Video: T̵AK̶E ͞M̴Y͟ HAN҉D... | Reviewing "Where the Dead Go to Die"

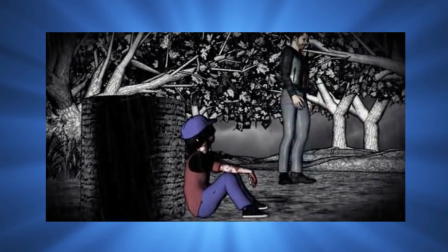(12:22)
If this guy killed himself in the church, how did he leave to meet Tommy? Did he become a ghost or some kind of demon?
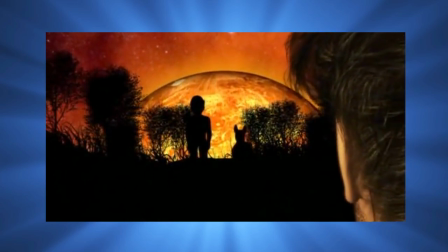(12:30)
What was the point of him changing one of his and one of the prostitute's memories?
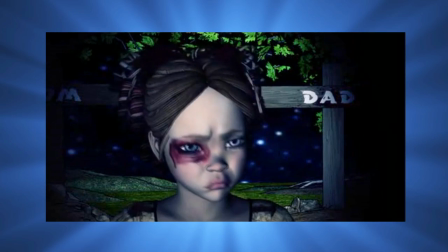(12:35)
Also, who is this girl that just shows up at the end?
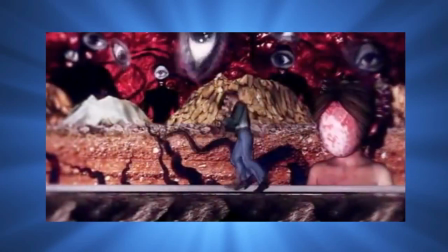(12:38)
While this chapter is really intriguing to look at, the story is unnecessarily convoluted and comes off a little pretentious at times.
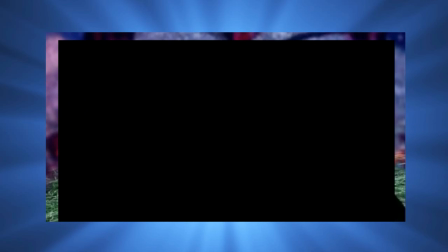(12:46) She knows that your testicles are filled with the tears of God, and she can use her holes to make him cry.
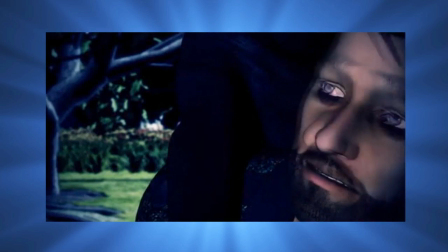(12:58)
Moments like this make it sound like there's more to this story than meets the eye, but there's nothing here that actually gives it relevance or backs it up.
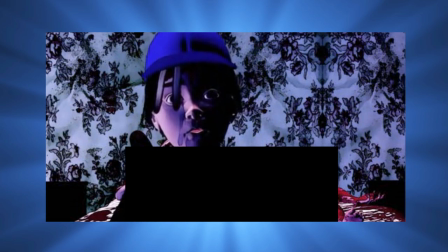(13:05)
To add even more confusion to the chronology, we get this random scene that picks up where Tainted Milk ended.
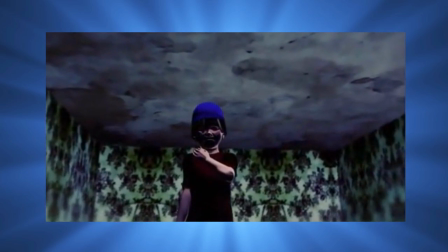(13:12)
I don't know why, since it doesn't actually go anywhere.
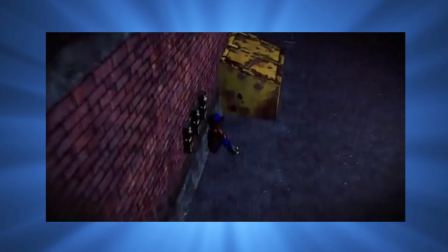(13:16)
The last we see of Tommy here is him sitting at a payphone with some unknown voice on the other end of the line.
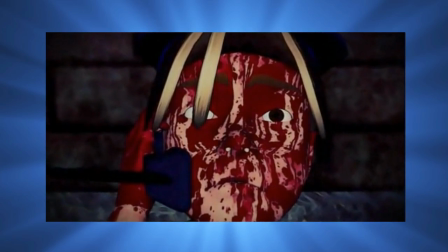(13:22)
From there it's on to the final chapter, The Masks That the Monsters Wear.
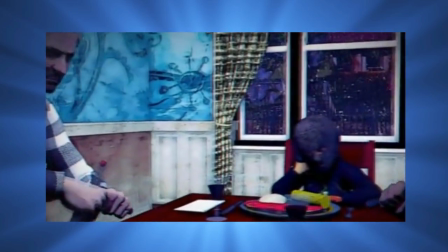(13:28)
This is undoubtedly the most well-done chapter out of the three.
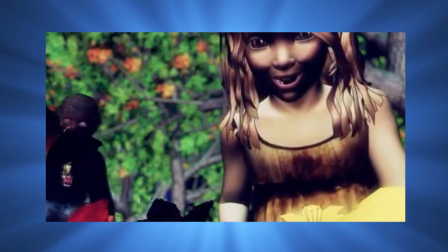(13:31)
I have to warn you, however, that this also presents the darkest and most disturbing story.
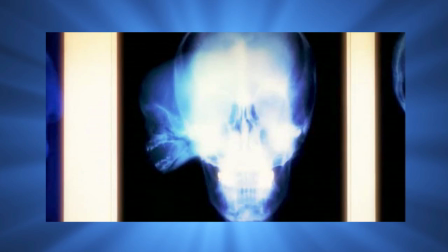(13:38)
Essentially, it's about a boy named Ralph, who has a dead Siamese twin attached to his face,
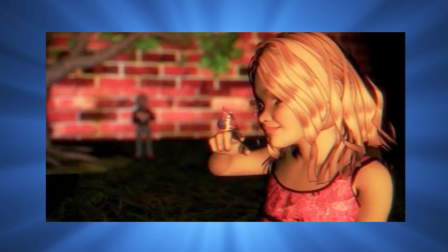(13:43)
who becomes infatuated with a girl named Sofia, who lives across the street from him.
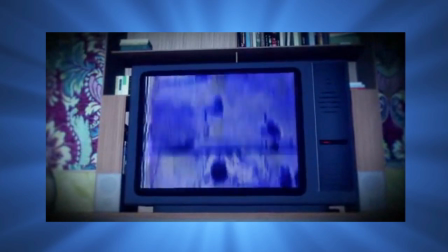(13:49)
At first it doesn't seem too dark, but then we learn that Sofia's father runs a child pornography ring and forces her to star in his productions.
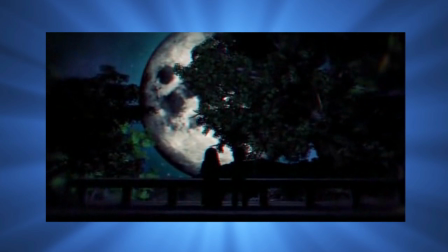(13:58)
Okay, I have to say right off the bat that this story is not pure shock value.
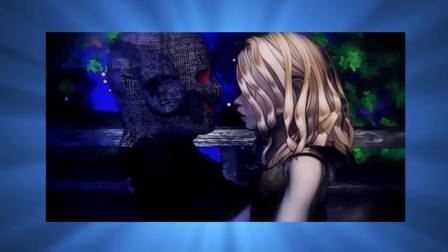(14:04)
During my first time watching this, there were a couple spots where I expected it to go into full-on shock mode for no reason.
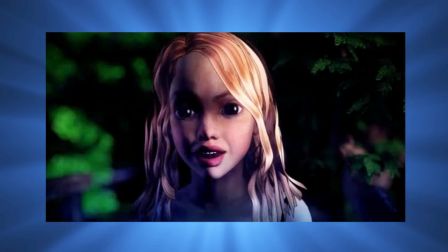(14:10)
But it surprised me by not only sticking to the story, but also doing more with character development, tone, foreshadowing,
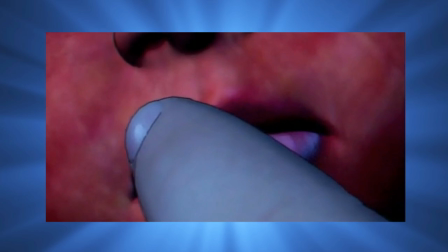(14:18)
reincorporation, and by having something of a point to it.
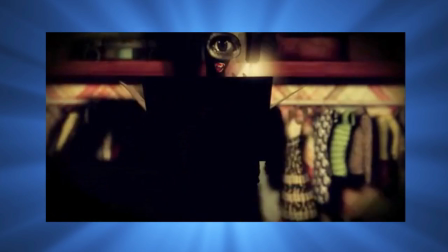(14:21)
Something that really stood out to me in this chapter over the other two was the lighting and cinematography.
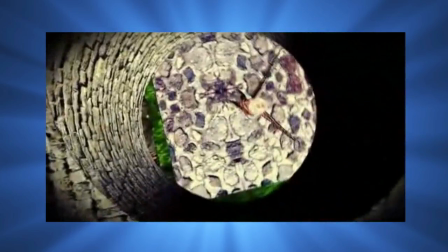(14:27)
There's not only a wide variety of shots that lend themselves well to the storytelling,
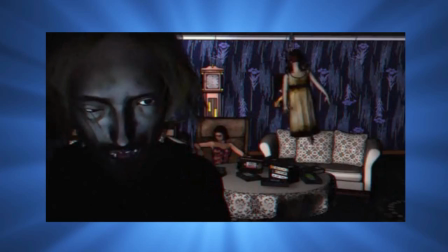(14:31)
but also plenty of moody and colorful lighting that helps amplify the tone of the scenes.
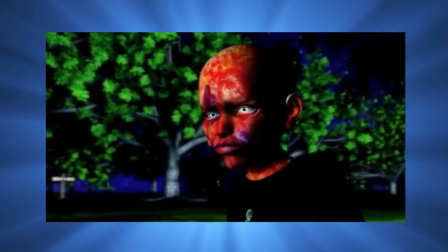(14:36)
It also helps bring out what the characters are feeling, such as during this emotional scene after Ralph ultimately betrays Sofia.
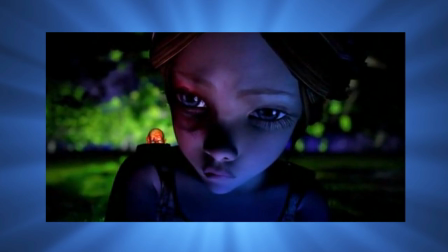(14:44)
She's lit up with red and blue light bleeding into each other, resembling the mixture of anger and sadness boiling inside of her.
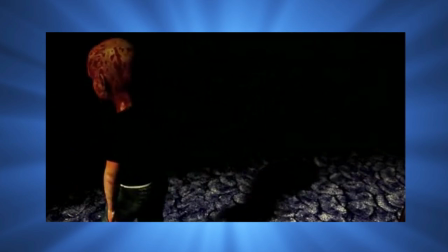(14:52)
One of my favorite shots in particular comes towards the end, where one of Sofia's father's clients suddenly gets shot,
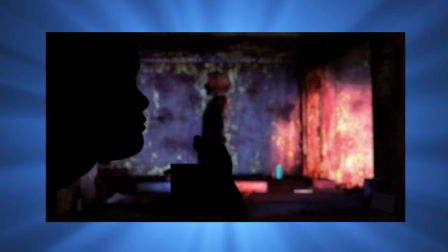(14:59)
and then we see a silhouette of Ralph's brother. It's one of those cinematic shots that really stuck with me.
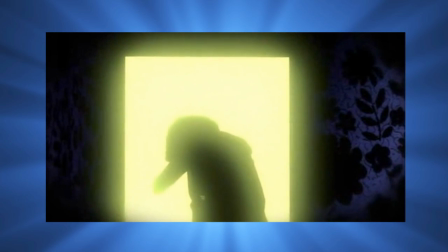(15:06)
Then there are these silhouetted shots of Ralph's parents in the doorway to his brother's room. What's interesting about these is their correlation to the shadow people,
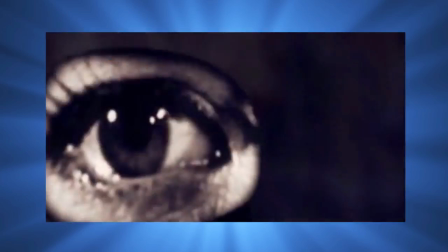(15:14)
as during the story Ralph becomes more and more afraid of his parents and consumed by darkness.
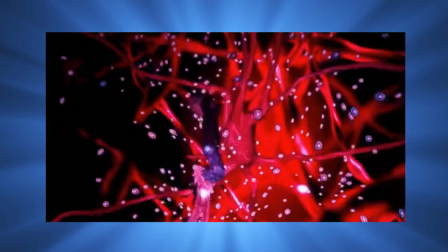(15:21)
Also, unlike the other two chapters, where a lot of the imagery was either hollow or just plain confusing,
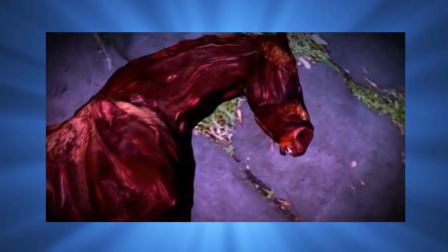(15:26)
this chapter contains symbolism and themes that actually fit into the story. For example, the title refers to more than one kind of mask.
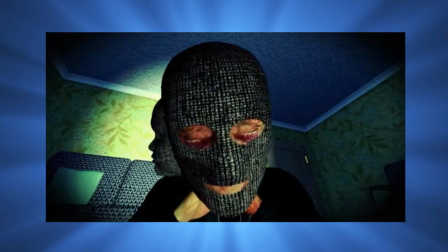(15:34)
There are the literal masks involved in the story, like the ski mask Ralph wears to hide his face,
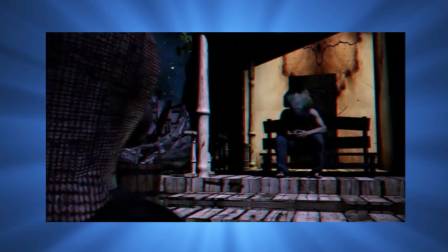(15:40)
and then there's the figurative masks, like Sofia's father posing as a normal guy when he's really an abusive monster.
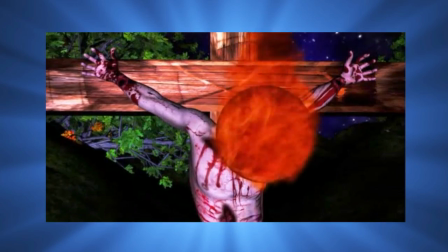(15:47)
This chapter also has some religious imagery, which doesn't feel out of place since Ralph lives with parents who err on the religious side.
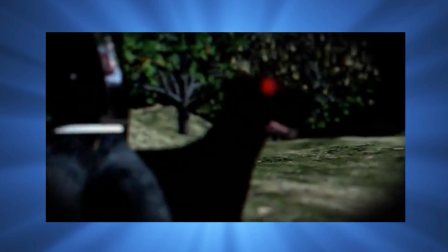(15:55)
This also gives Labby's rambling about God here some weight, as it feels like some kind of story Ralph might have heard about or imagined due to his upbringing.
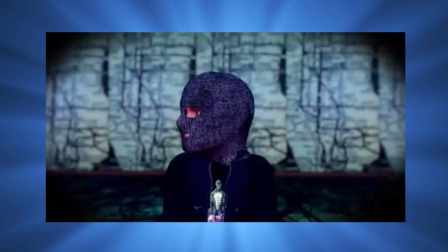(16:04) You know what happens when you lose your soul?
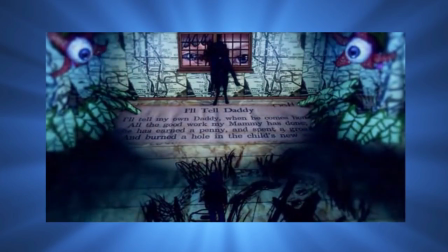(16:10) The animals start to reject you.
Now let's talk characters.
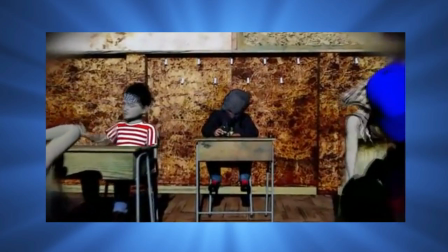(16:16)
Ralph is the most well-developed character in the film. He is a quiet, lonely, and good-hearted boy that wants nothing more than to be loved.
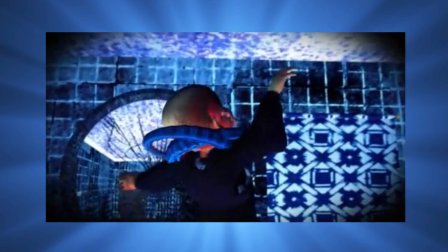(16:24)
He suffers from seizures and hallucinations due to his dead twin brother, whose brain occasionally kicks on for a few minutes.